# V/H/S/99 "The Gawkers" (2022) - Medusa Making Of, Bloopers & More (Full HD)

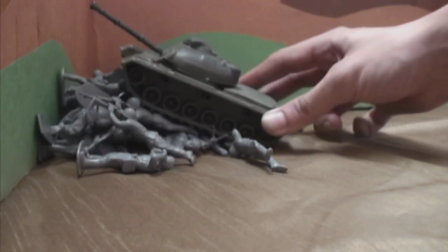78s What the fuck are you doing, loser?
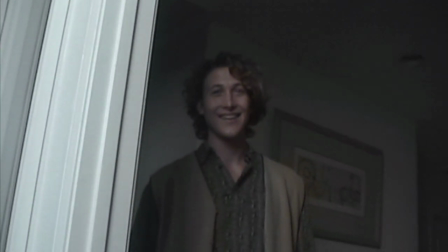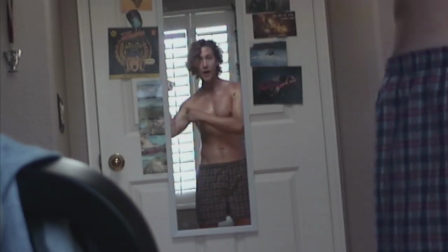86s Sorry. Oh, you like that? Yeah, I've been working out.
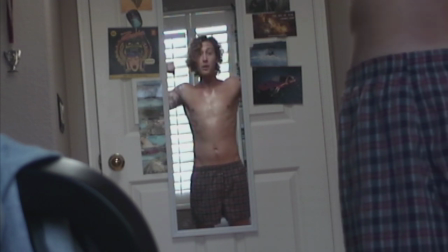91s Glad you noticed. Oh, you like big boys? Yeah, I'm a big boy.
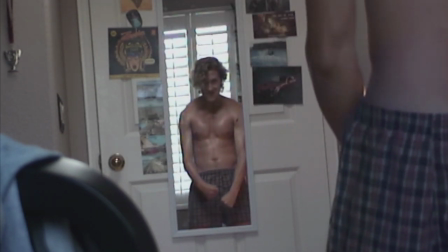96s You like that, Jessica? You like that?
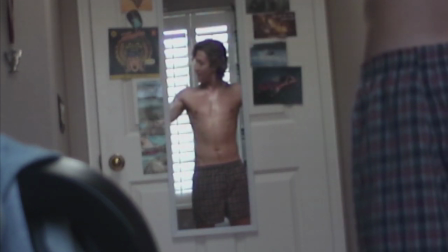103s Ah! Somebody better get these vets. I fucked that up.
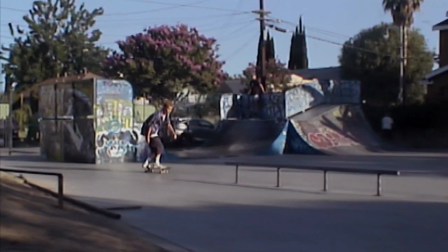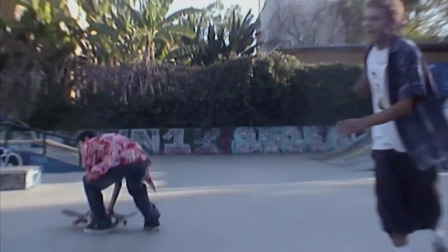113s Hey! Hey, oh. Hey, still working. Are you serious?
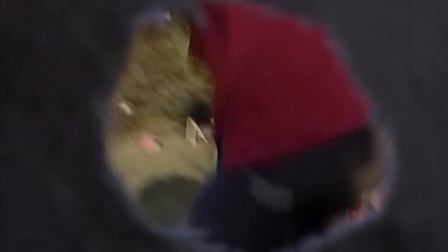118s No. Oh, shit. Wow, you are so perverted, you little creeps. You better run. Oh, did you just trip?
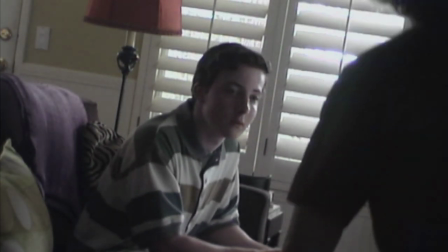123s Yeah. Just level with me. Is it possible? Yes, I could inspire.
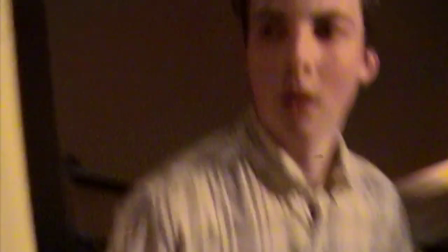131s Sure, inspire. What's going on? Fucking what? She's a freak!
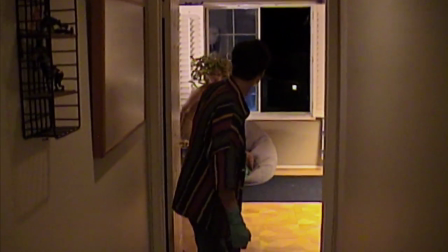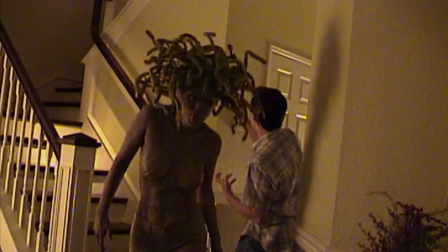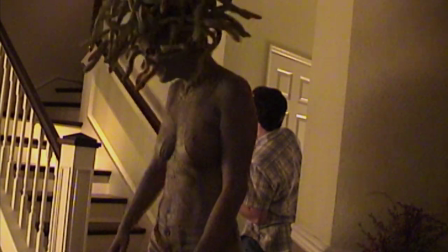147s Keep coming. Yeah.
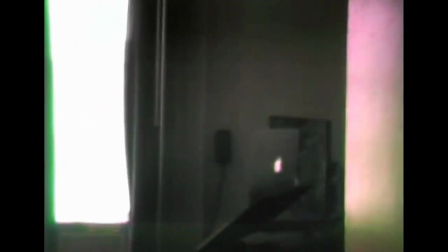154s
Hello, this is Tyler McIntyre, director of the Gawkers segment of VHS 99.
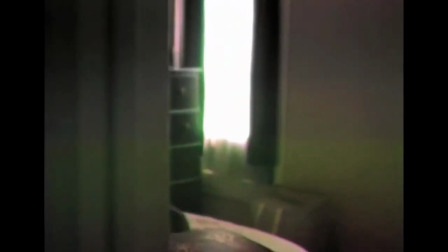158s
We just wanted to include some camera tests that my cinematographer, Nick Pionic, and I did.
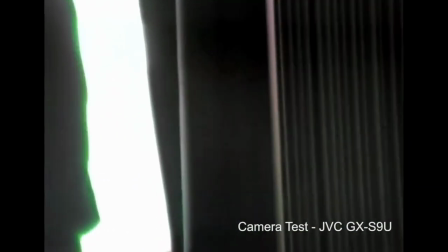164s
We ended up testing several different cameras, kind of knowing we wanted to take full advantage of that late 90s kind of period look.
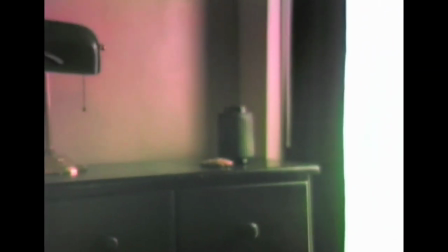171s
One of the things that we always found tricky with found footage is trying to have it feel as authentic as possible.
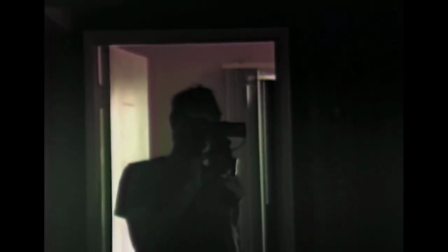176s
And as you can see with this camera, here it was a little too old and kind of almost 80s feeling with some kind of color issues.
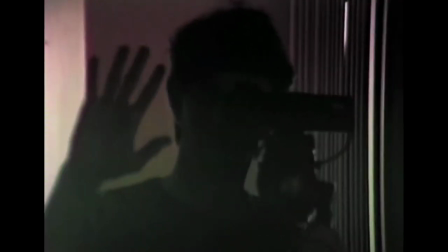184s
And it would have just been an overall little much. And so ultimately, we ended up testing two cameras side by side.
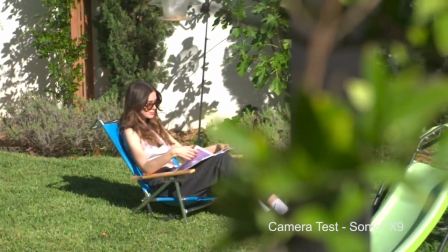191s
One is the more modern Sony FX9, and the other is a Sony Hi8 Handycam from about 1998 or so.
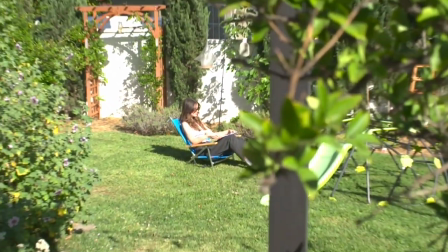198s
As you can see with the FX9 footage, it gives a really clean look,
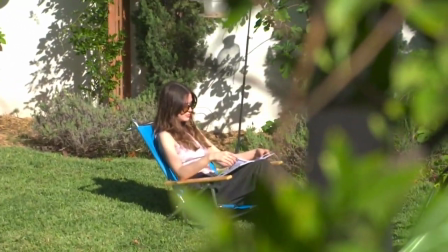203s
lots of detail in the shadows, and would be much more friendly for playing back in a theatrical environment, but definitely,
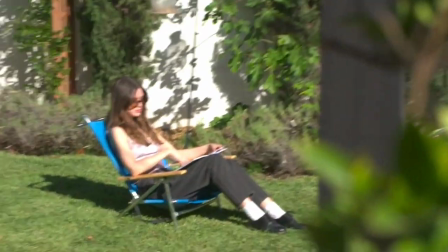209s
superior picture quality to what would be available to the characters in our story with consumer camera technology at the time.
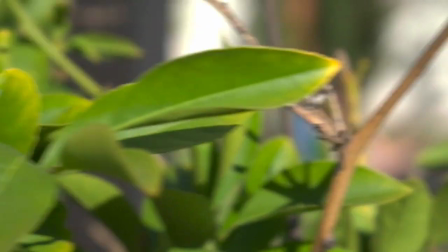217s
It became a bit of a question of if we were going to be able to degrade that footage and have it look right.
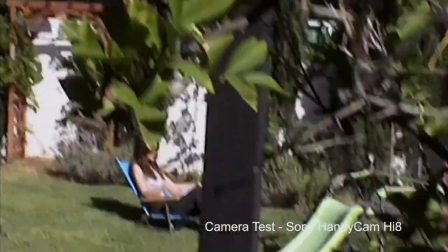222s
But as you can see with the Handycam footage, we really don't have that problem. It already has a really specific look to it with a very narrow range and the kind of SD resolution.
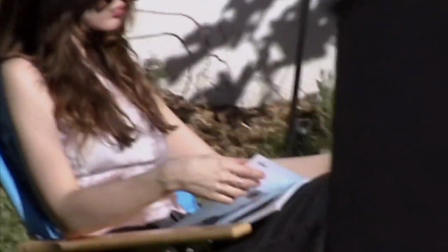231s
And what we liked most about this was this kind of unstable feeling it brought with it.
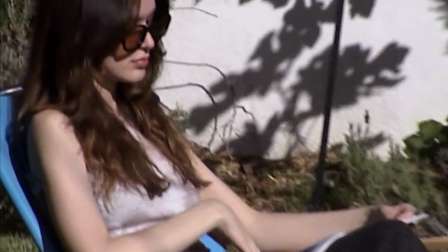236s
Like the auto zoom had a fair amount of personality and it's kind of fighting the image stabilizer,
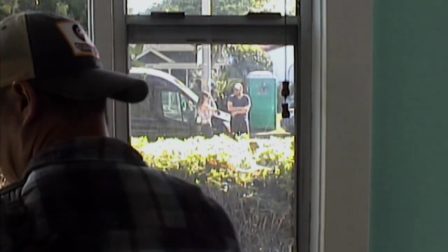240s
made it feel a little creepier, and it seemed like a stronger creative choice because the camera itself was such a character.
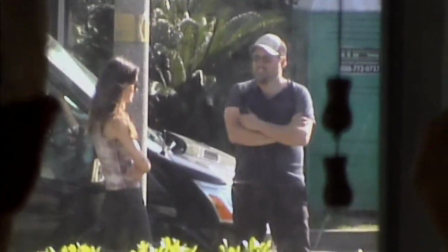247s
And with the kind of rear window-like premise of the segment,
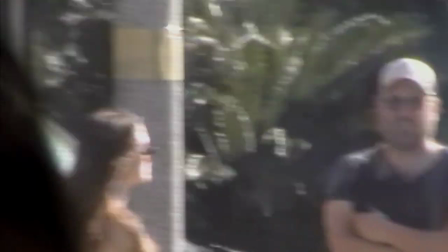250s
we also wanted to make sure that we could do stuff like film across the street really easily and knowing that there would be a fair amount of back and forth with the action.
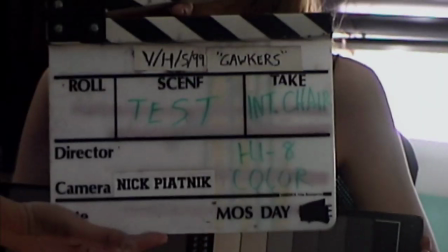258s
From there,
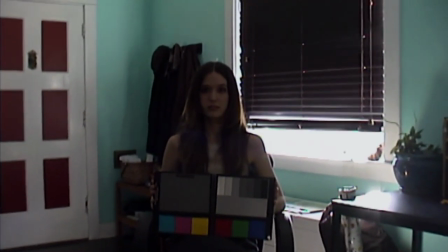259s
Nick essentially added on some peripherals to the Handycam so that we could run it off a more modern recorder and have a longer battery life and still kind of monitor what was going on,
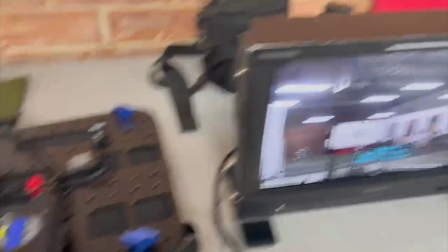267s
which all kind of lived in this backpack mount. The goal was to keep it simple enough that we could actually have our actor, Luke Mullen, doing as much of the operating as he was comfortable with.
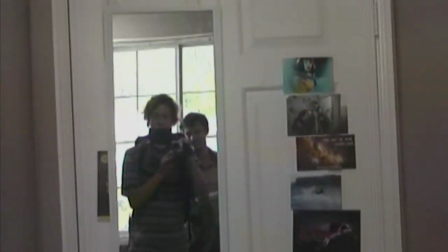276s
And fortunately, Luke is a filmmaker himself and was really up for the challenge. But anyway, that's how we got the authentic analog look straight out of the 90s.